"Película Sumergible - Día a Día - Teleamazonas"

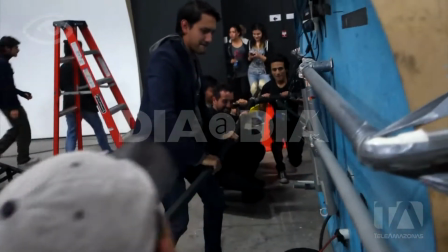(4:15) ¿Tú de radios?
Sebastián Cordero, reconocido cineasta ecuatoriano, también formó parte de esta película como productor y coeditor.
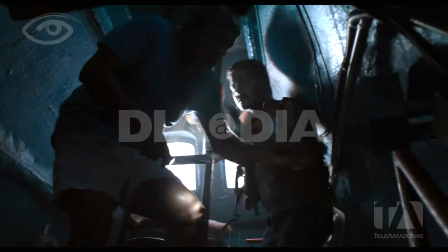(4:24)
Nos revela que el mayor reto de esta producción fue contar una historia con pocos personajes en una sola locación.
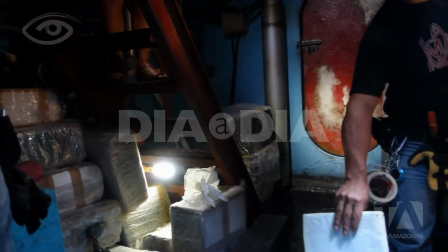(4:31)
Para ello se realizó una réplica de un sumergible en un set al norte de Quito, a 2.800 metros sobre el nivel del mar.
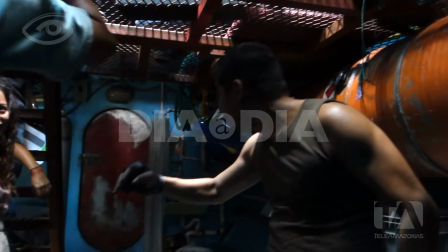(4:39)
Nos inspiramos en varios sumergibles reales, tienen una mezcla de fabricación muy casera por un lado,
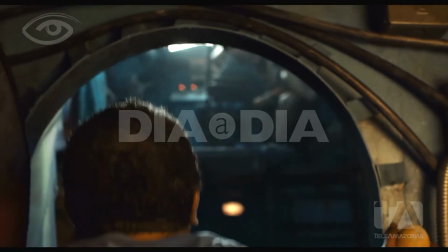(4:49)
son aparatos que son usados una vez y después probablemente son hundidos, pero al mismo tiempo transportan mucho dinero,
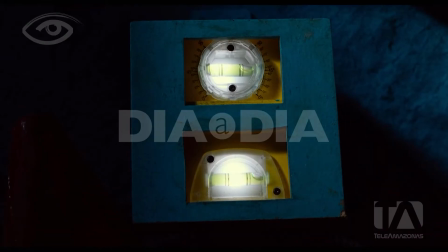(4:56)
entonces hay elementos de tecnología más caros,
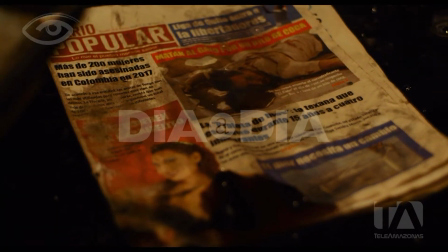(5:00)
pero lo más importante para el sumergible es pasar desapercibido, poder estar a ras del agua, navegando hasta llegar realmente a las costas de Estados Unidos o de México.
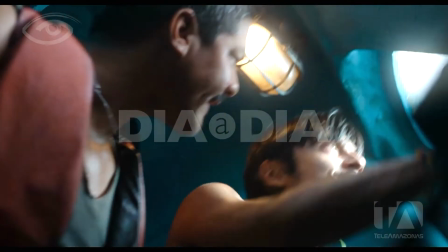(5:13)
Creo que psicológicamente el hecho de estar dentro de este encierro es algo súper interesante para los personajes y una
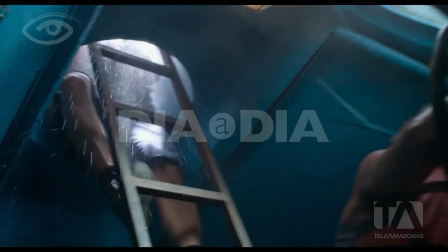(5:21)
de las cosas que hablamos con Alfredo era propiciar ese sentimiento de claustrofobia justamente a través del sumergible,
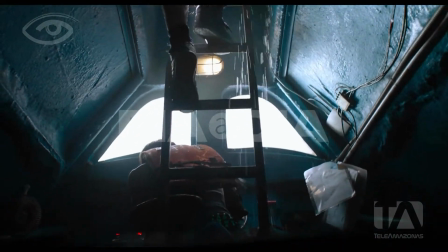(5:28)
como un espacio pequeño, apretado. Entraban dentro del sumergible los cuatro actores, cámara, primer estente de cámara,
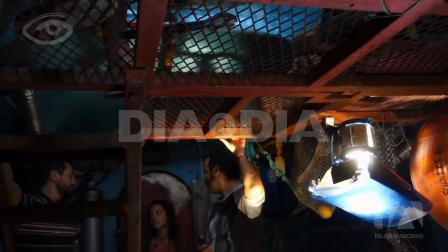(5:39)
sonido, y estencia de dirección, y eso era todo. O sea, dentro del set no podía haber nadie más.
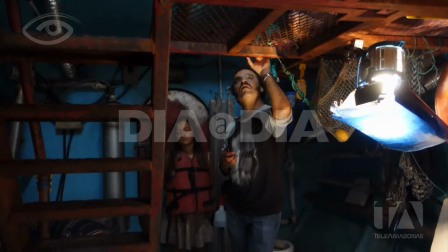(5:43)
Entonces, por un lado, se llegaba a tener una intensidad muy, muy, muy bacán entre los actores. al mismo tiempo el set del sumergible estaba construido de tal forma que podíamos moverlo, balancearlo y eso también pues creo que les daba una onda de realismo a los actores.
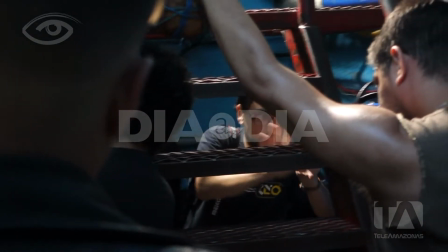(6:03) Y después vamos a cubrir esta acción en este eje y viendo desde acá adentro que es una de las últimas...
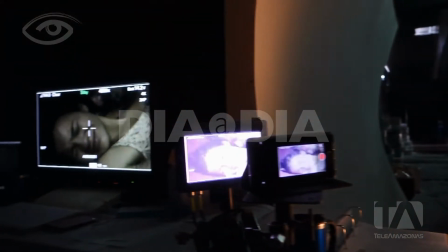(6:10)
Daniel Avilés es el director de fotografía de la cinta.
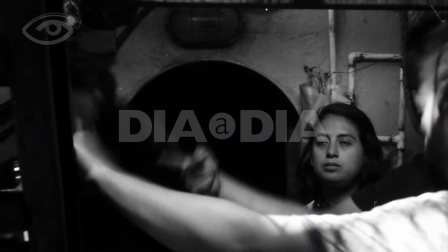(6:13)
Nos cuenta que la película se grabó en pocas semanas y que la intención fue lograr encerrar al espectador con los
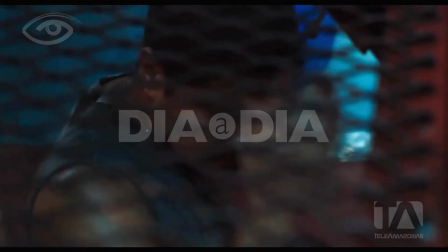(6:20)
personajes y vivir junto a ellos la tensión y la claustrofobia que provoca este sumergible.
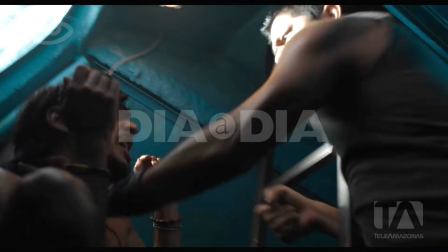(6:27)
Después de la experiencia con mono con gallinas, Alfredo y yo aprendimos un poco que filmar lugares encerrados era mucho más interesante si nos metíamos adentro de ellos y en lugar de poder, como en el cine, a veces puedes mover paredes, puedes acomodarte un poco a la cámara.
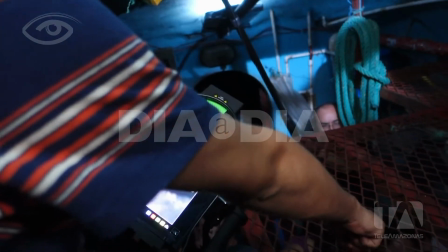(6:43)
Y en esta película él quería empujar eso y le agradezco también por eso,
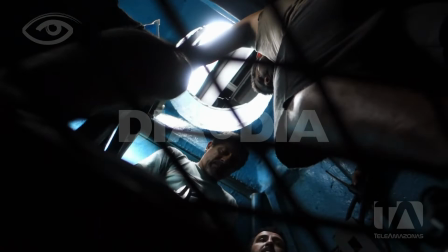(6:48)
porque fue un reto para todos nosotros empujar nuestro conocimiento técnico para hacer que
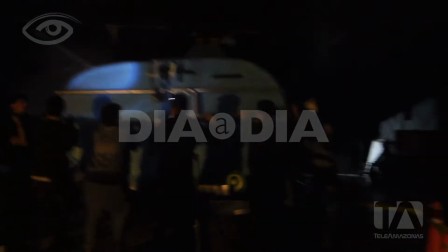(6:53)
este lugar cobre vida y también hay que aplaudir siempre el trabajo de Emilia Dávila y el equipo de Dirección de Arte y Diseño de Producción, primero porque construyeron este sitio y nos lo hicieron sentir, ¿no? A las personas que estábamos adentro de él en dimensiones reales. Entonces el encierro era real para nosotros también. Y nosotros vivimos ahí dos semanas dentro, 14 horas diarias.
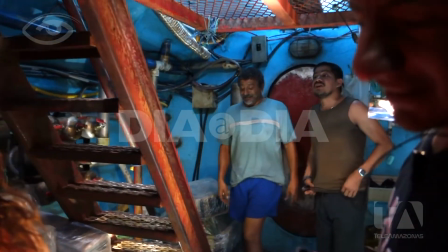(7:20)
Utilizamos básicamente dos cámaras y en términos de luz, pues trabajamos con diferentes tipos de aplicaciones para diferentes efectos.
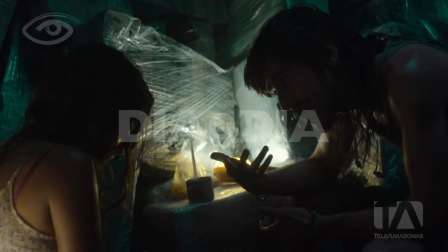(7:30) Yo soy José Aquiles León Ortiz, el capitán. Seas bienvenido a este tu crucero privado en Guadalupe.